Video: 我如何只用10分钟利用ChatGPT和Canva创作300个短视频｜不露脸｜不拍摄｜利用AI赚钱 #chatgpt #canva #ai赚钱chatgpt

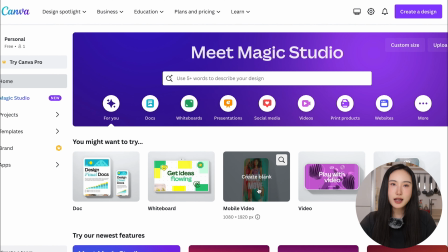0s
继续第三步让我们打开Canva选择创建手机视频
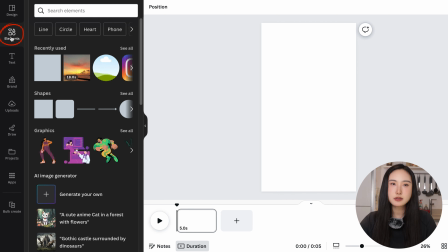4s
首先我们将处理背景点击Elements元素并搜索你喜欢的背景视频
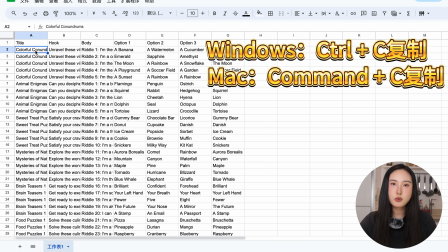14s
右击鼠标选择Replace Background回到Google表格中处置第一列中的文本并将其粘贴到模板中
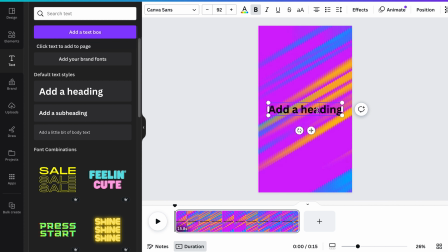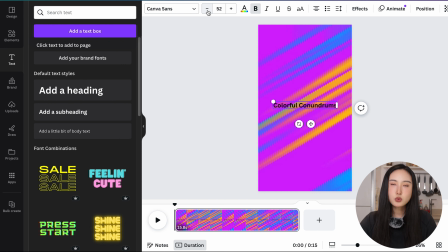28s
你可以根据自己的喜好调整文本大小如果你希望使用全部大写字母点击AA按钮再选择你喜欢的字体样式
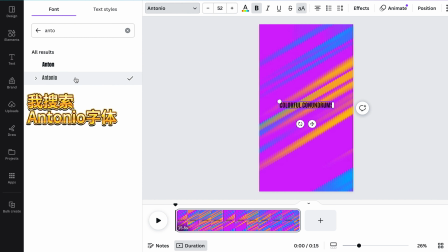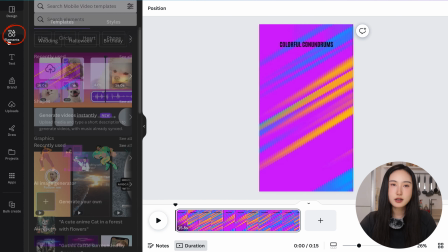41s
如果希望增强文本的可见性选择Elements元素中的Shape
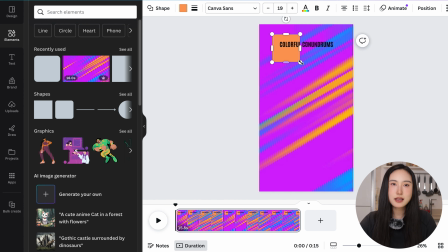46s
调整其大小
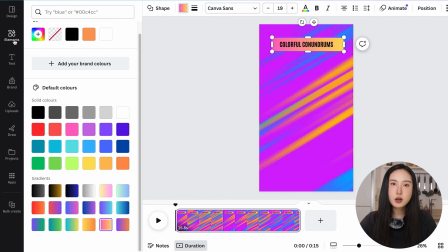50s
并选择合适您设计的颜色来添加背景为了缓和由于明亮背景而导致的文本可图性的问题
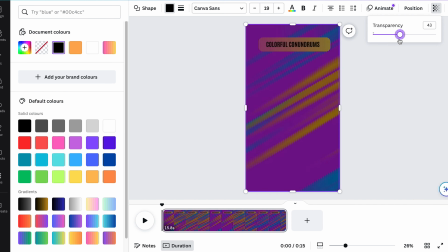58s
我们可以添加黑色覆盖层并调整其不透明度右击选择涂层然后选择发送到几层
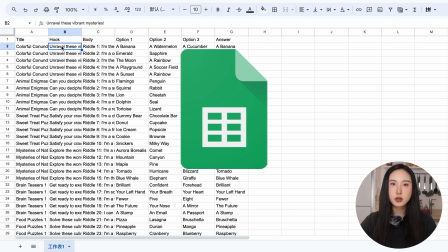65s
确保文本位于背景后面现在返回Google表格并复制下一个谜语文本
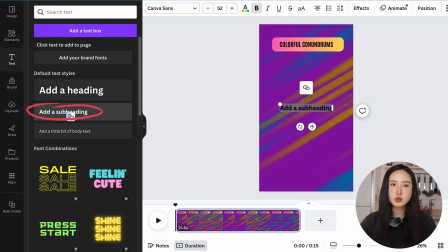70s
将其粘贴到模板中然后选择与视频相协调的字体和大小
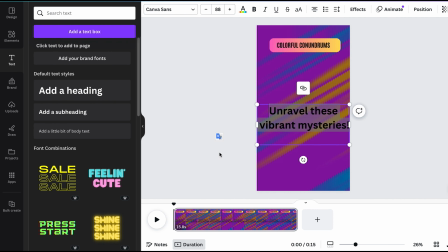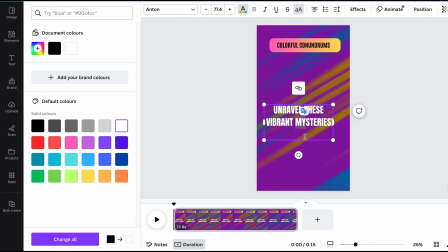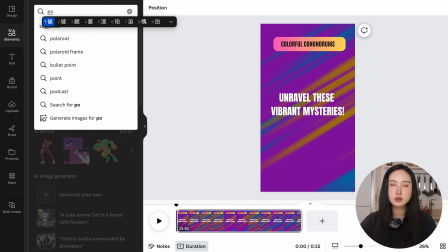88s
现在让我们添加一个合适的插图也许是一个人指向上方
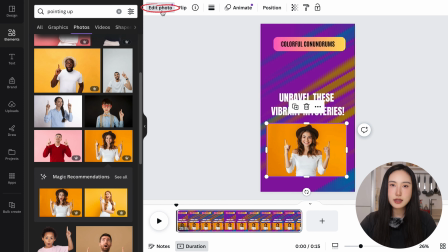96s
看法允许去除背景从而增强视觉吸引力点击Edit Photo单击BG Remover点击BG Remover
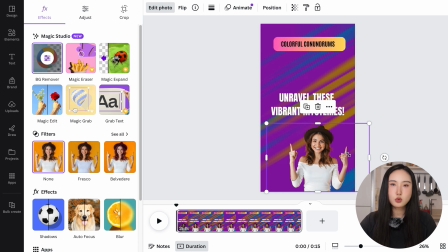104s
就可以一键去除背景此外让我们添加一些动画特效以使视频更具有吸引力单击动画
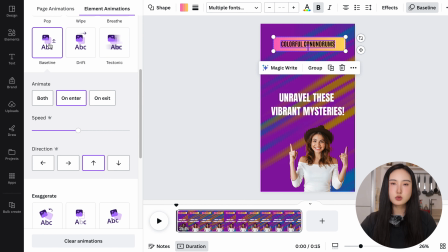111s
找到与你想要风格相区配的动画将所选动画应用到屏幕上的每一个元素
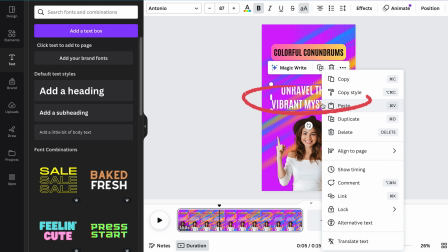120s
这是关键步骤之一Timing右键单击文本图层并选择Show Timing
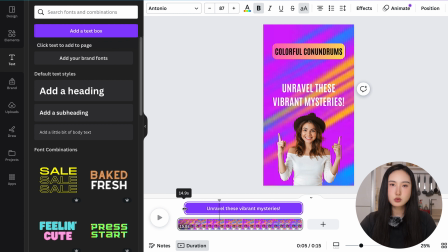125s
此功能使我们能够控制元素何时出现或弹出
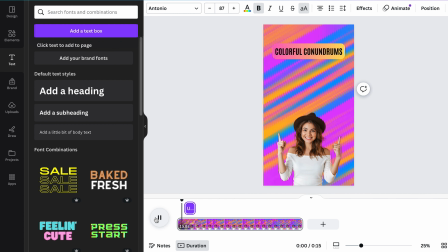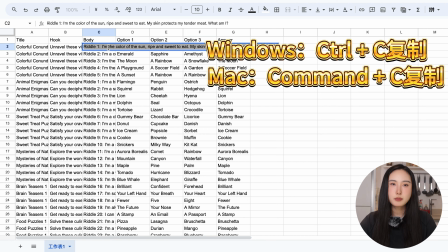134s
现在打开Google表格对谜语的body进行复制并粘贴到Canva中改变合适的字体大小
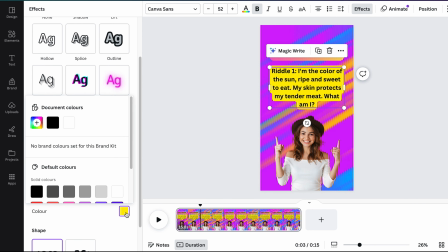144s
并点击一再的效果功能选择适当的字体背景选择该文本并调整其时间
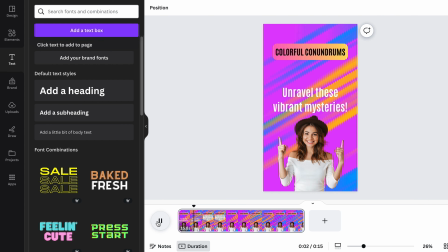154s
不要忘记也给这部分添加合适的动画效果对谜语的三个答案选项重复此过程
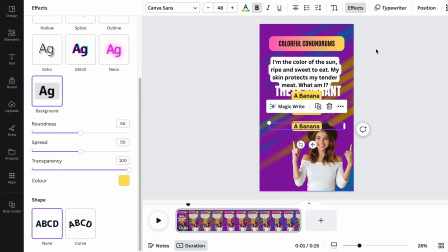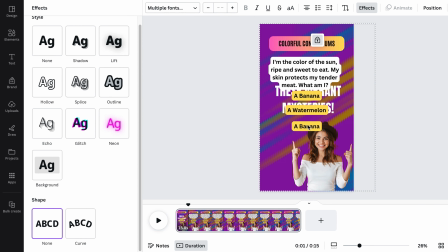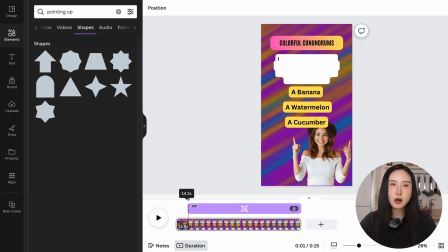174s
右键单击文本图层并选择Shot timing确保新元素出现在屏幕上而先前的元素消失
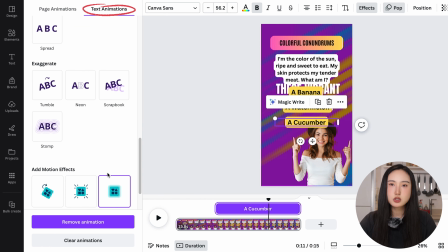181s
为了保持观众的参与度让我们为这个元素再添加一个合适的动画
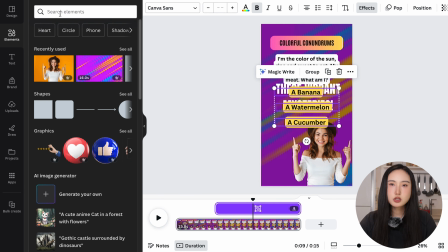185s
这就是现阶段的一切的样子是时候添加一个计时器来增加一些刺激了
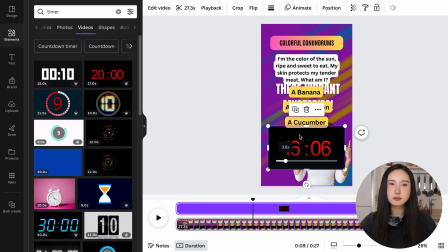190s
单击Elements元素搜索Timer选择你喜欢的计时器并调整合适的大小右键单击文本图层
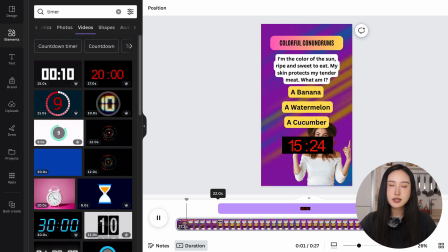198s
并选择Show Timing确保新元素出现在屏幕上而先前的元素消失几秒钟后我们的短视频就基本完成了但似乎缺少了一些什么东西对音乐然而使用Kamba的音乐可能会导致版权问题因此我建议花时间
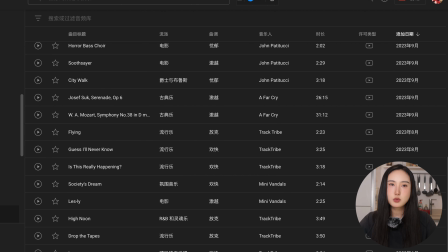213s
从YouTube音乐库中寻找免费的音乐并将其上传到此处
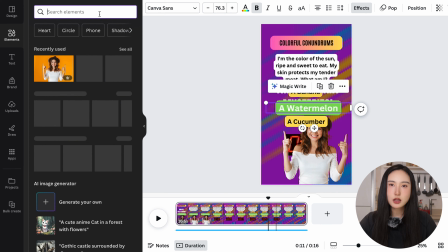220s
现在在显示最终结果之前让我们再添加一个答对后烟花的元素增加视频的趣味性
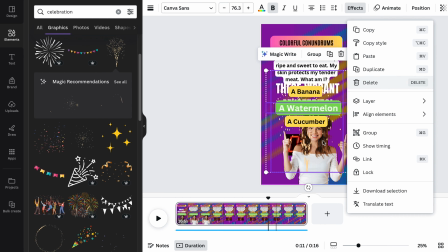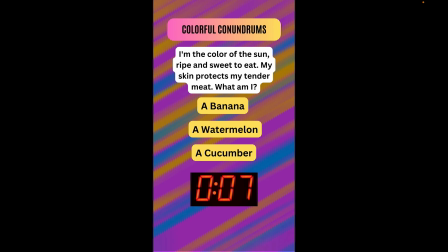234s
这就是我们的短视频最终的样子啦现在让我们把视频下载下来
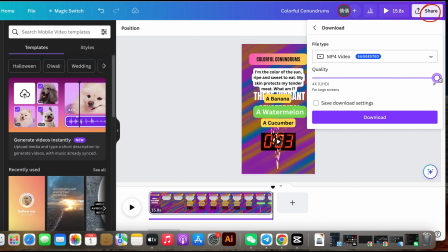240s
点击Share 调整视频的质量现在点击下载这样我们就下载完成啦